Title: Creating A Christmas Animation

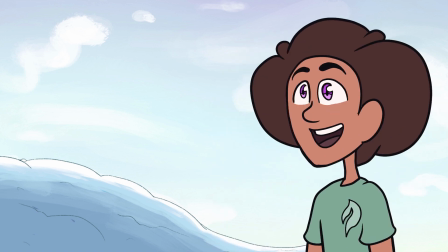[0:00]
Hello everyone, it's Incredimations here. Today, I'm going to create a Christmas animation, after Christmas Day. For this video, I'll be recording my process and explaining my thoughts over my process as the video goes on.
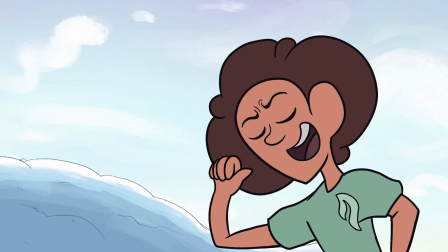[0:13]
Afterwards, I'll show you all what it looks like at the end. Alrighty everyone, let's get started.
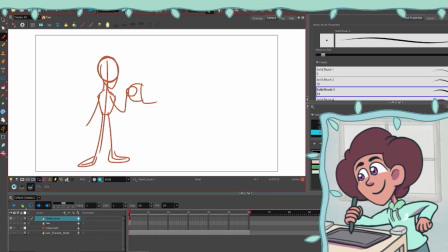[0:18]
For this animation, I decided to use my character Leah.
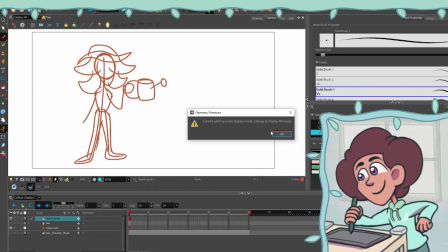[0:22]
The idea I had is that she would be using her watering can to grow a small tree into a Christmas tree.
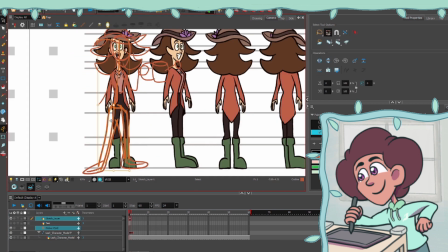[0:28]
I got a basic sketch of her in ToomBoom Harmony with a red outline. Then I added the Christmas tree with the green outline.
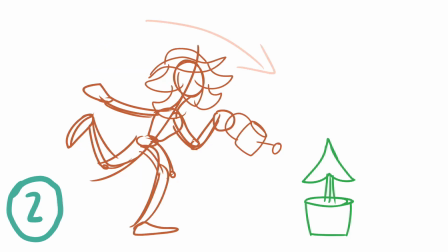[0:37]
Next, I added the 5 keyframes. The first one is Leah standing. The second keyframe I added was Leah leaning towards the plant to pour the water in. I also made her kick her leg up to show her silly personality.
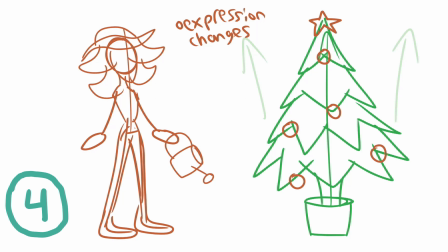[0:49]
The third keyframe I had Leah go back, the fourth keyframe the tree becomes a Christmas tree, and the fifth keyframe Leah looks at it with excitement.
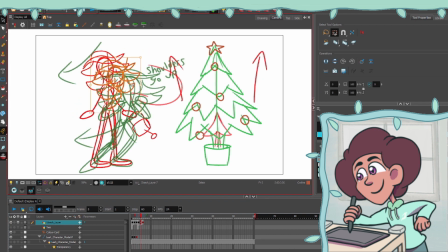[0:57]
For all 5 of these keyframes, I added arrows as guides to show the movement, whether it shows Leah going towards the tree or the tree itself growing.
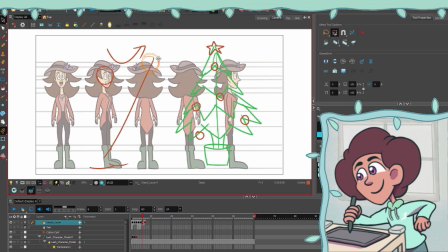[1:06]
I find that these arrows are very helpful for capturing the movement of keyframes without actually showing the movement.
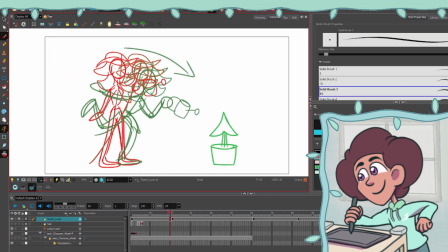[1:13]
The next thing I did was add some important additional frames to help emphasize Leah and the tree's bouncy movement.
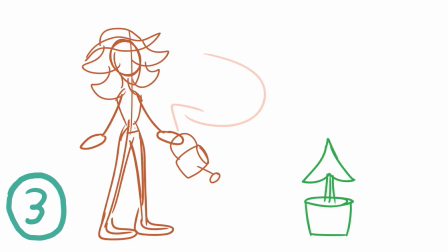[1:19]
For the tree itself, I initially make it go down before it does its main action when it goes up.
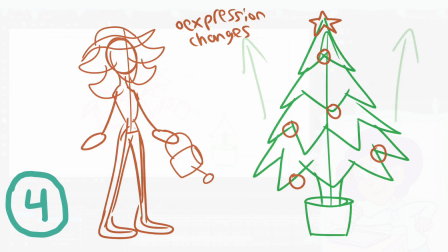[1:24]
This helps to emphasize its bouncy, strong, powerful movement. And then with Leah, I made her go down before she went back up.
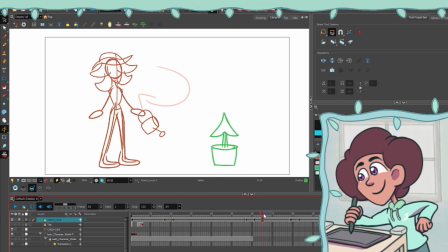[1:32]
This helps emphasize her excitement about the tree.
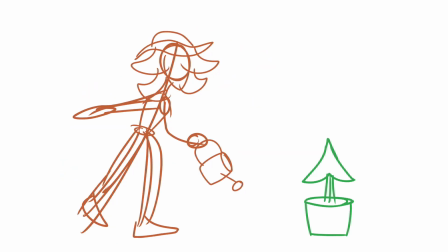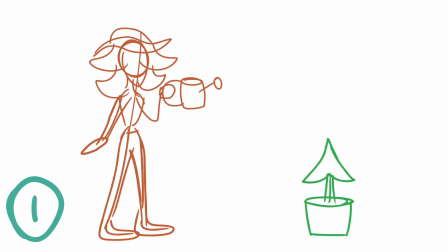[1:40]
Next, I added some additional frames between keyframe 1, which is the start, and keyframe 2 when she's pouring the water into the tree.
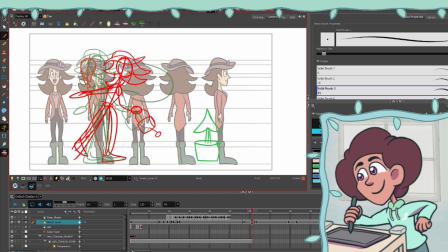[1:48]
I wanted to make her movement bouncy by making her go lower than her pose in keyframe 2.
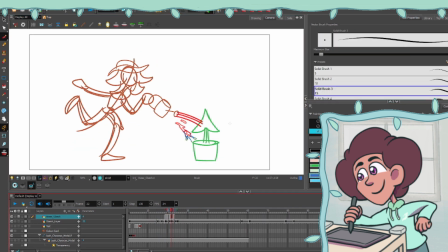[1:53]
I further emphasized the bouncy movement with her hair, which also comes down afterwards.
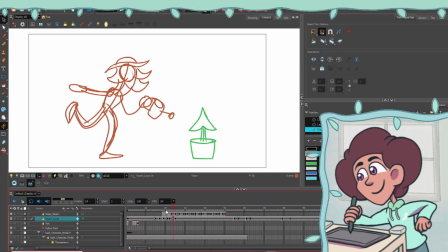[1:59]
I continued working on more in-between frames for keyframes 2 and keyframe 3. I consistently maintained bouncy movement with Leah. I even had her overshoot backwards slightly for one of the frames to further emphasize her movement. This shows how dramatic Leah is, even in everyday tasks like watering a Christmas tree.
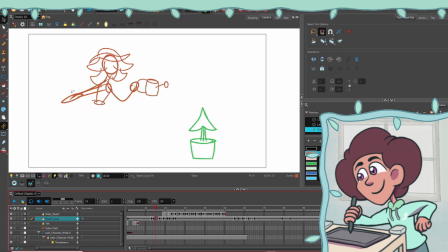[2:19]
Everybody does that.
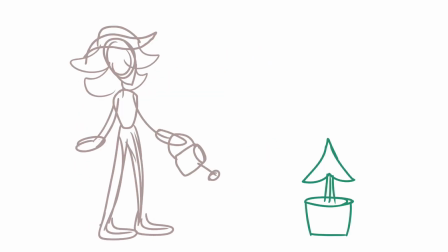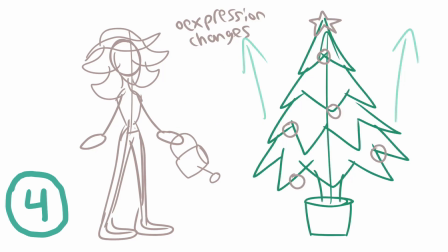[2:26]
Next, I worked on the frames between keyframe 3 and keyframe 4. These frames have the tree in it.
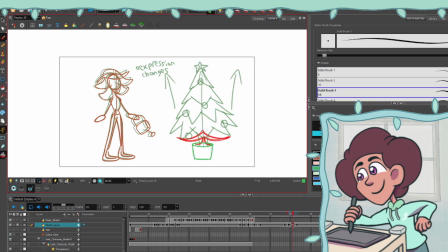[2:32]
The tree starts out small, but grows instantly once Leah grows water on it.
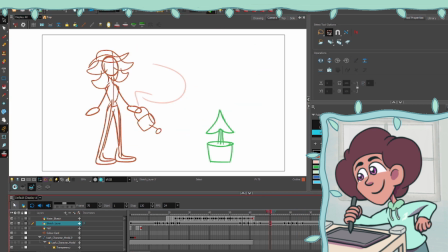[2:37]
I really wanted to make sure that the water had like this instant effect, almost magical in a way, and I think it poofing up like that really sells it.
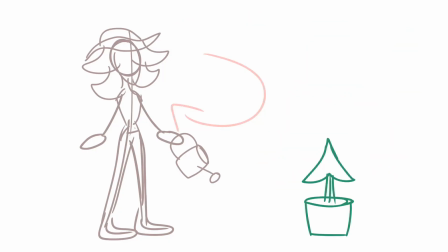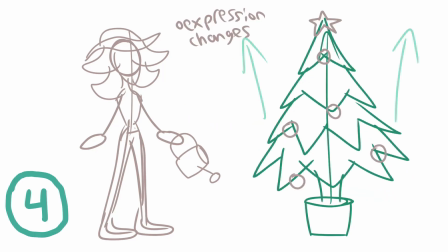[2:51]
And then finally, I worked on keyframe 4 and keyframe 5.
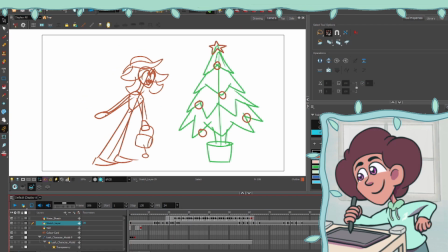[2:56]
Like I said earlier, I made Leah go down between these frames to help emphasize her excitement. And after that, I was done the basic sketch of the animation.
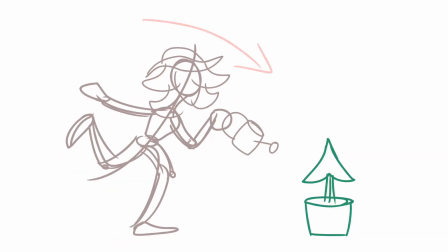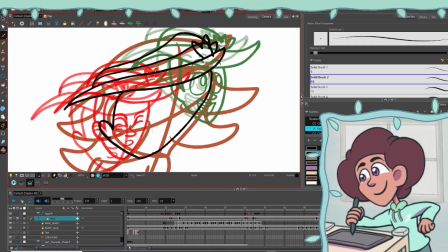[3:12]
The next thing I did after sketching the drawings for the animation was tracing the sketches with outlines.
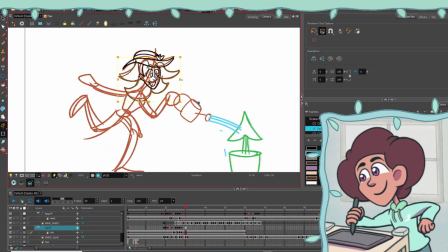[3:18]
What I like doing in this stage is separating each part of the character into different layers. These include the right arm, the head, the torso, the hair, the legs, and the left arm. I do this because I think it's better for focus to animate one part of the character at a time rather than animating the whole character on a single layer.
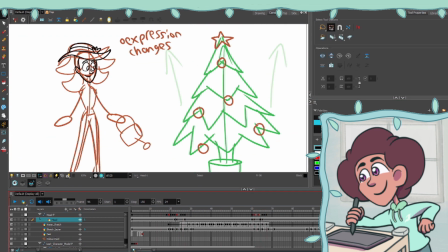[3:38]
The first layer I decided to do was the head layer. Here, I wanted to add Leah's expression to her fun movement, like when she blinked just after the tree popped up,
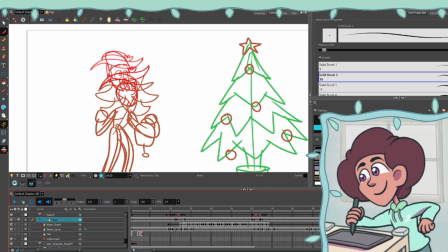[3:47]
or when she smiled as she was watering the plants, or her excitement just after the tree popped up.
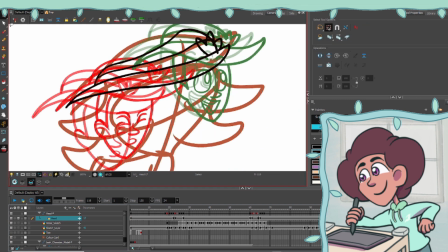[3:52]
The next layer I animated on was the hair layer. This was mostly just the overlapping action from the movement of Leah's head.
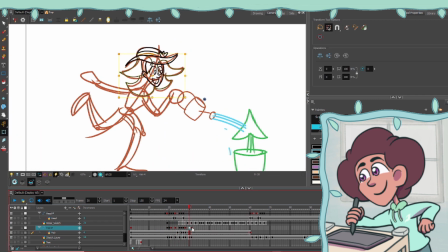[3:59]
Though I found that it was tricky keeping the outlines consistent. I found that the outline was a little bit shaky at times as I was drawing it on new layers.